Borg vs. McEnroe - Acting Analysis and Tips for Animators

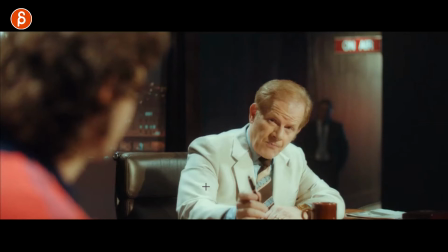[4:09]
So he's kind of nervous. There's a lot of stuff going on here. He challenges him.
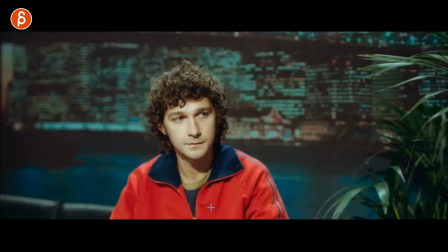[4:12]
There's a lot of questions, right, where he looks at him and he points things out, and he has that kind of, okay.
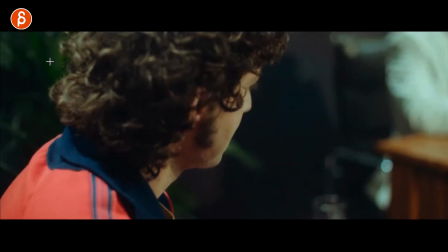[4:18]
But then as he progresses and asks things, you can see how he's just not comfortable.
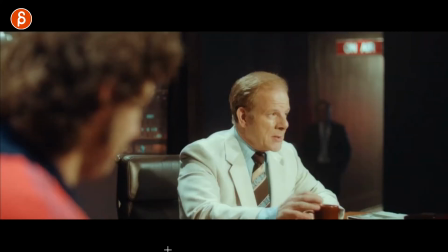[4:23]
There's a lot of twitches, a lot of looks. He can't hold the gaze. He's looking down, and this goes on and on and on.
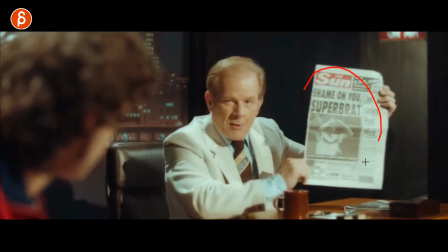[4:28]
And it's interesting too in the filmmaking where, again, he brings up the super brat, and he gets annoyed.
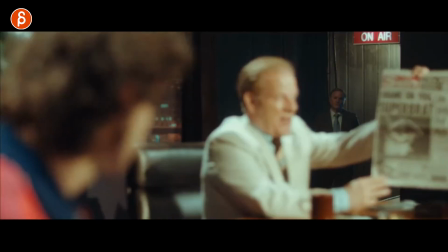[4:33]
It's like, okay, yeah. You can't really look at this, can't really look at the audience. And the build-up is neat.
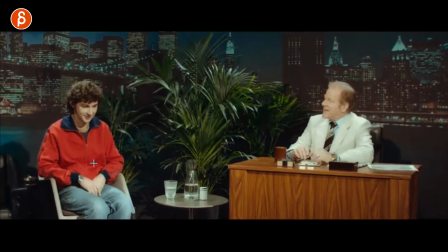[4:38]
There are two things in this. The build-up of him getting more and more annoyed, and you can see how he's not that comfortable just the way in his poses.
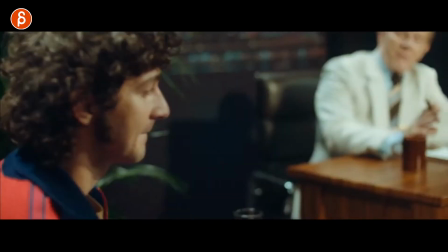[4:44]
He always looks down.
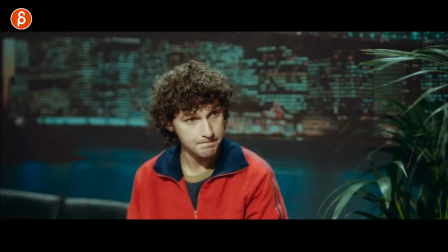[4:46]
And as this interview progresses, you can see that every now and then he looks at him because there's flares up where he wants to challenge.
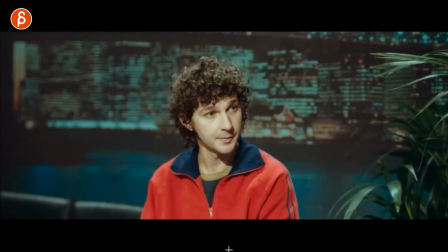[4:54]
Like, why are we talking about this? And especially when he says, well, I'm going to be number one, and then people can boo me off.
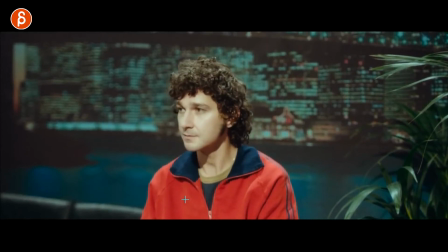[5:01]
And that's like one of those moments where he actually looks at the audience and nods and goes, yeah, I got the support now, type of thing.
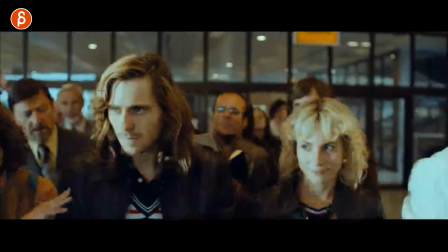[5:07]
And then it's kind of the flip side of all the fans, and he's the star, everybody loves him, and he's not comfortable at all.
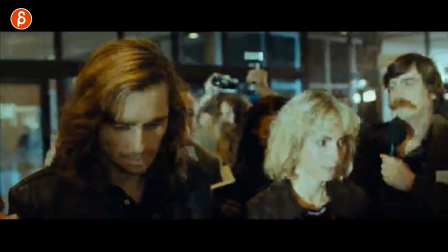[5:14]
Again, he looks down as well.
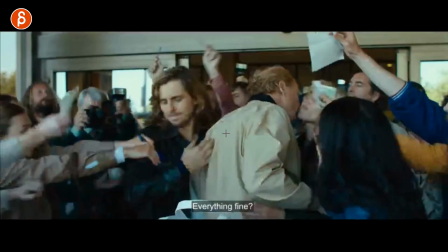[5:15]
There are moments where he doesn't want to do this, and as he gets out and sees his trainer, pushes him off, and goes, I gotta get out of here, and I don't care about those people.
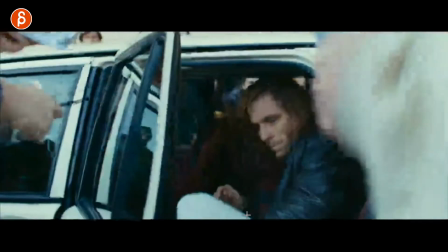[5:23]
This is too much pressure, and I need to get into the car. So it's interesting how he compares both players.
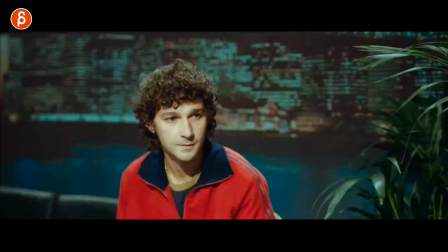[5:29]
They're both very uncomfortable. But as this interview continues, and again, as you've watched my acting analysis clips, and if you have not, this is something I like a lot, is eye contact, where you hold the gaze or you don't, or how many times do you go up and down? Do you keep eye contact, and for how long? And is there progression in this?
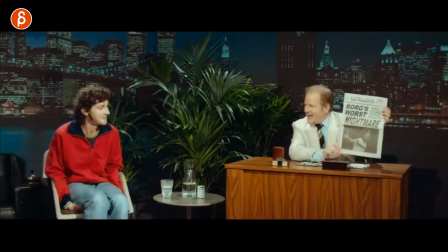[5:49]
And what I like about this clip is that after all of this and all the looks, and again, him bringing up this and constantly talking about that, as this continues and he gets more and more challenged,
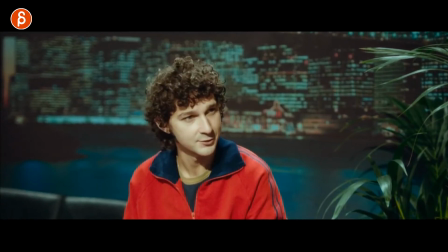[5:57]
he gets more and more annoyed, especially here. He's like, why are we talking about this? Why are we not talking about me? I'm here and we should be talking about me.
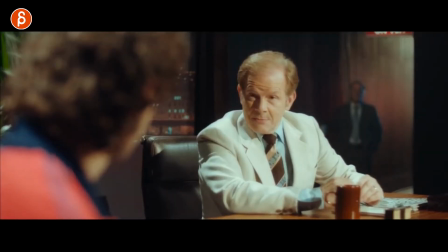[6:04]
And as he gets more annoyed, you can see that last stare right there. Boom, talks to him.
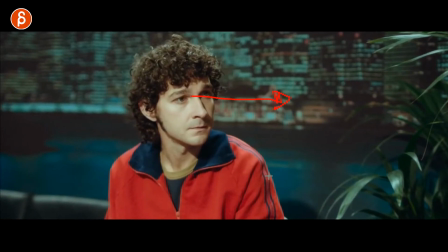[6:10]
Boom, and locks and holds in. And as you watch this in real time, it progresses. You can see the nervousness and how he gets more and more irritated with his performance and the voice delivery and everything. And it's just a cool ending of, like, this is the challenge. Like, why are we doing this? Why are you talking to me like this? Why are we not talking about me and tennis? And that's something just really cool. It's something, again, subjective that I like. But I like those moments where you can see a build-up, a progression. And there's so much in performances where we look at eyes. We don't look at lip sync or whatever it is. We just look at characters' eyes. And there's so much you can do with nervous blinks and eye darts or progression into just a stare. So the next two sequences are more about composition and staging, less about little acting bits. But I thought it was really cool and something you could potentially think about as you do a scene with multiple shots, multiple characters, or just kind of a setup of where to place your characters. And what does it mean? Is it helpful? And is there some other meaning in terms of, do they tell us something about the story or the feelings, or are they helpful, and so on and so
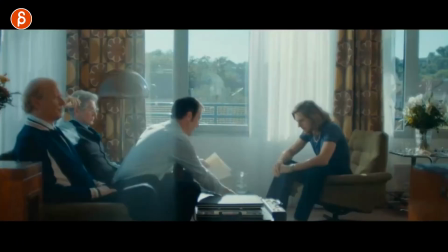[7:03]
on. So let me show you. So as this continues here, they go to a meeting and it's all about sponsorship, and you can see the setup here.
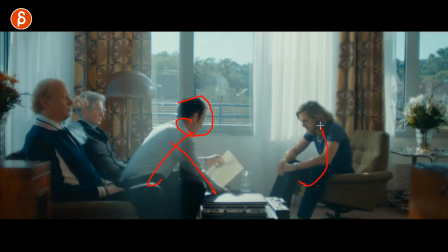[7:10]
He is doing the whole thing leaning forward. He's somewhat engaged, but he's not leaning back, disengaged. But he's very, very concentrated. And you got another guy who's part of this guy and the trainer.
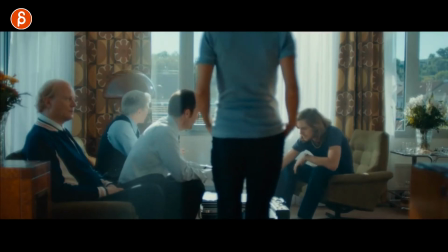[7:20]
And I like this already. So as we come into the sequence, you can see that there's this visual thing of, she is kind of asking questions about, well, why are we doing this? I thought we said no to this. And he's not quite engaged, but it's this visual separation between her.
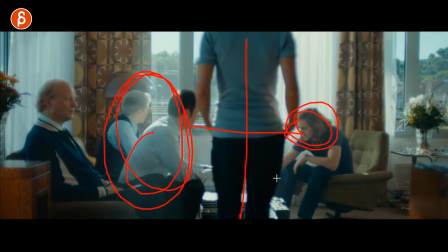[7:35]
Here are all these guys that want to attack and take advantage of him, and she's trying to have that wedge.
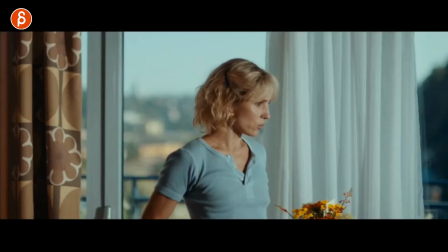[7:40]
She's trying to separate them. I might be reading too much into this, but I like that, because here she is questioning at this point what this guy is saying,
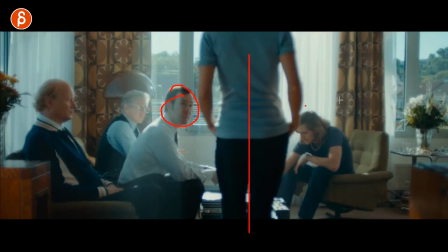[7:47]
and I kind of like that visual separation between these two.
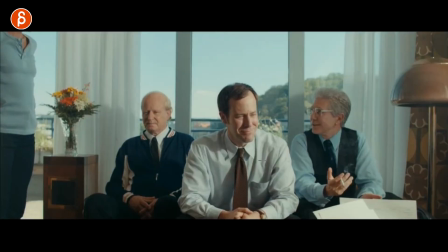[7:50]
But then after that, you can see as this continues, I like this a lot here, where he's engaged and they're part of it here. He's part of this. And you see just the trainer stays in this pose, and he's kind of just sitting there as if he was part of the team, but not really.
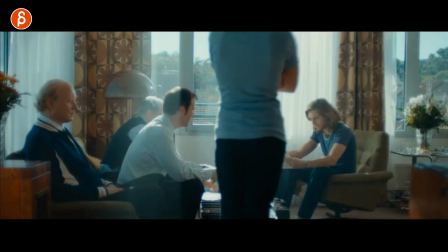[8:04]
He's not really focusing on Borg and not really helping. You can see how he's just kind of separate, staying in that pose.
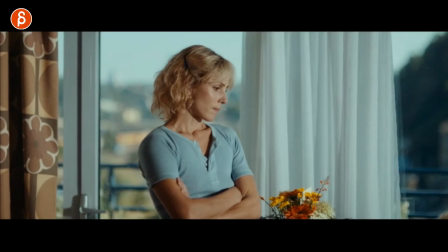[8:10]
I thought that was kind of interesting too.
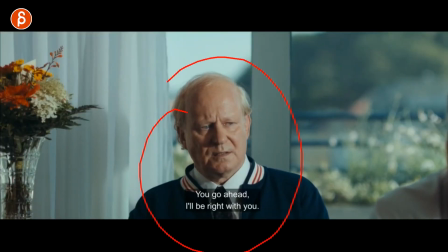[8:11]
And again, this continues on with the sequence where every now and then, he has that engagement and continues, and you can see that he's still kind of on his side.
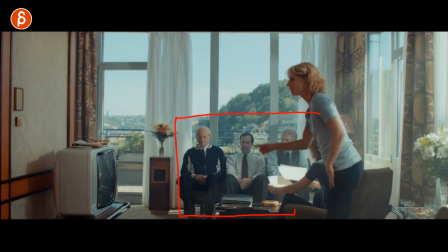[8:21]
But it kind of foreshadows the potential conflict between the coach and the player, which I won't go too far into it because of spoilers, well, unless you know the story and so on and so on. But the other time where I think the staging is interesting and how you place the characters, and it's a subtle thing, it's small, but it could still be interesting to kind of read into that.
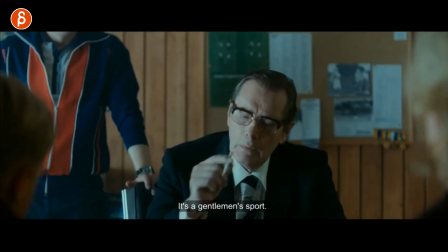[8:39]
So when you have the sequence here and he is being kind of reprimanded for his emotional outburst, and you can see that this guy, right? So he is, for him, attacking him and saying, you can't play, we don't want you here.
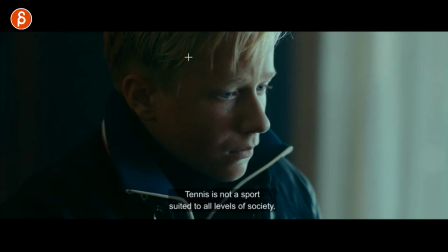[8:50]
An interesting thing is that the mother is obviously sitting next to the child, kind of on the same side, and she wants to defend him.
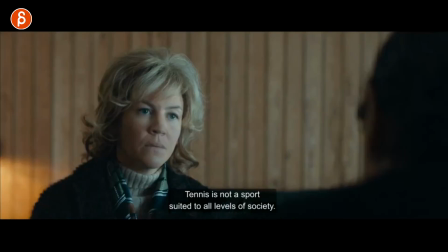[8:57]
She understands that, this is not good for him. I don't want to be against him. So you have him against both of them. She's on the same side as her son. And as this switches to, as he says, well, maybe this is not for you, we switch to this scene.
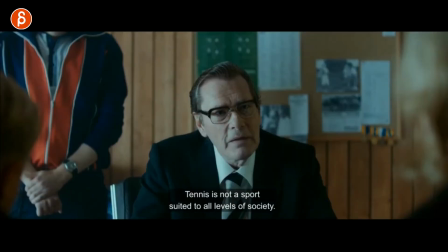[9:10]
So not that they are in the same space, but he has glasses,
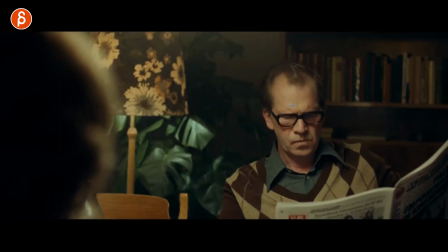[9:14]
might not say not the same haircut, but it's kind of the same thing where he's upset, right?
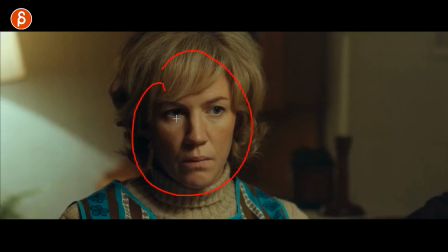[9:19]
And the mother is waiting and waiting, like, what is this going to be and what is he going to say?
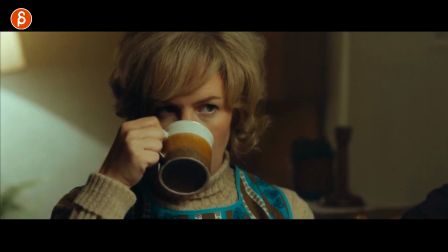[9:24]
But what I like about this is that at this point, as she's waiting, she is next to him.
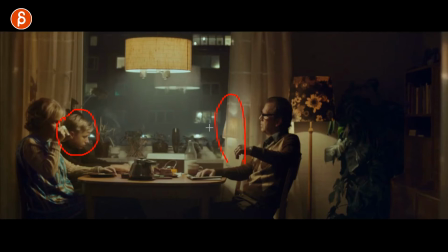[9:29]
Again, it's not like she is sitting here and they will be both attacking him. She is on his side and she's also going to defend her son. But I like this, he's almost centered. They're very much at the edge of the frame. It's not comfortable. There's so much room. He takes up so much room and importance, and there's so much pushback against these two.
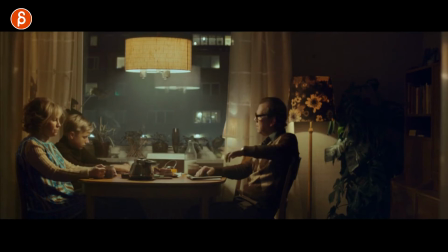[9:49]
And I thought that was very interesting. And also in his acting too, as he's now ready to talk, he does lean forward. There is a more invasion of the privacy, but also more space taken away. Before that, you might argue, well, they might have this much space, but as he goes forward,
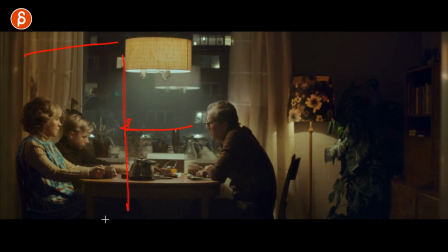[10:05]
it's just more taken away from that comfortable space, and it's just more uncomfortable. And there's that oppression, that visual oppression of, why are you doing this? Why are you against me? But I like that. I like that moment of, this is an interesting visual cue of, she is with him. There's not that much room. It's uncomfortable. He takes up all that room and still goes forward, engaged, and has that confrontation, and is kind of pushing against them and going into the family conflict and how that informs the childhood of the player and how he deals with pressure and confrontation, and so on and so on. And the last thing I want to talk about is, again, not really an acting bit and not really a staging thing. It's a simple prop thing. Again, I know props. But one of the dangers in animation is that you leave your character too much in their default pose. We talked about this before, where your overall pose, if it's too default, doesn't tell us much about the character. Maybe the character is always like this. There's always kind of a slump forward, or the head is always like this, and that's their default state, and it's a special character trait.
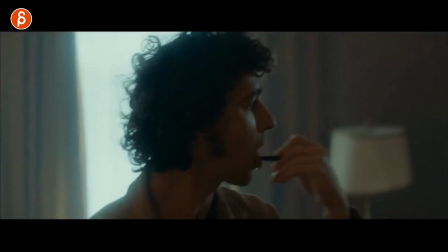[11:02]
And in this case, as we look at this here, he needs a board, and the hotel can't give him a board, so he starts writing things on the wall.
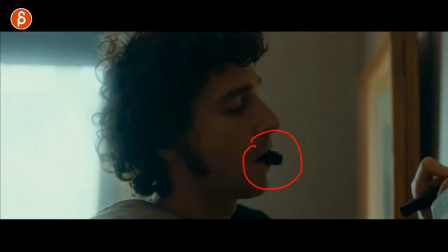[11:08]
So it's kind of a list of the players and everything that he's facing. And I liked this. Now, I know this might sound silly, like why do you like this? What I like about this is that it kind of forces the character into a different shape. And this is very animation specific, not in terms of performance. But if you just have lip sync and the character's just in this default pose, and then you deliver the line and then go back to a default pose, which is also a common thing that students do, it just has that feeling of kind of fakeness and CG-ness, which is always kind of that default face, and there's not enough asymmetry. But by having potentially, and I'm going to push this where I got this here, right? So if I draw, instead of, he seems to have it very in the middle, but if you would push this and stylize this for animation, it could be more on the side. I got almost like a cigar, where it just forces you to go away from your default shape. And it's an interesting visual cue. Maybe you can go bigger, where he starts drawing and needs different colors. And the more he draws, the more of those he puts in his mouth, so that at the end he has a lot of them different colors, and that could be a visual gag for whatever reason. But I think it's something interesting where it will force you to go beyond the default state of the character, be it the pose, and in this case, the face. So again, towards the end of the movie, there's more about tennis.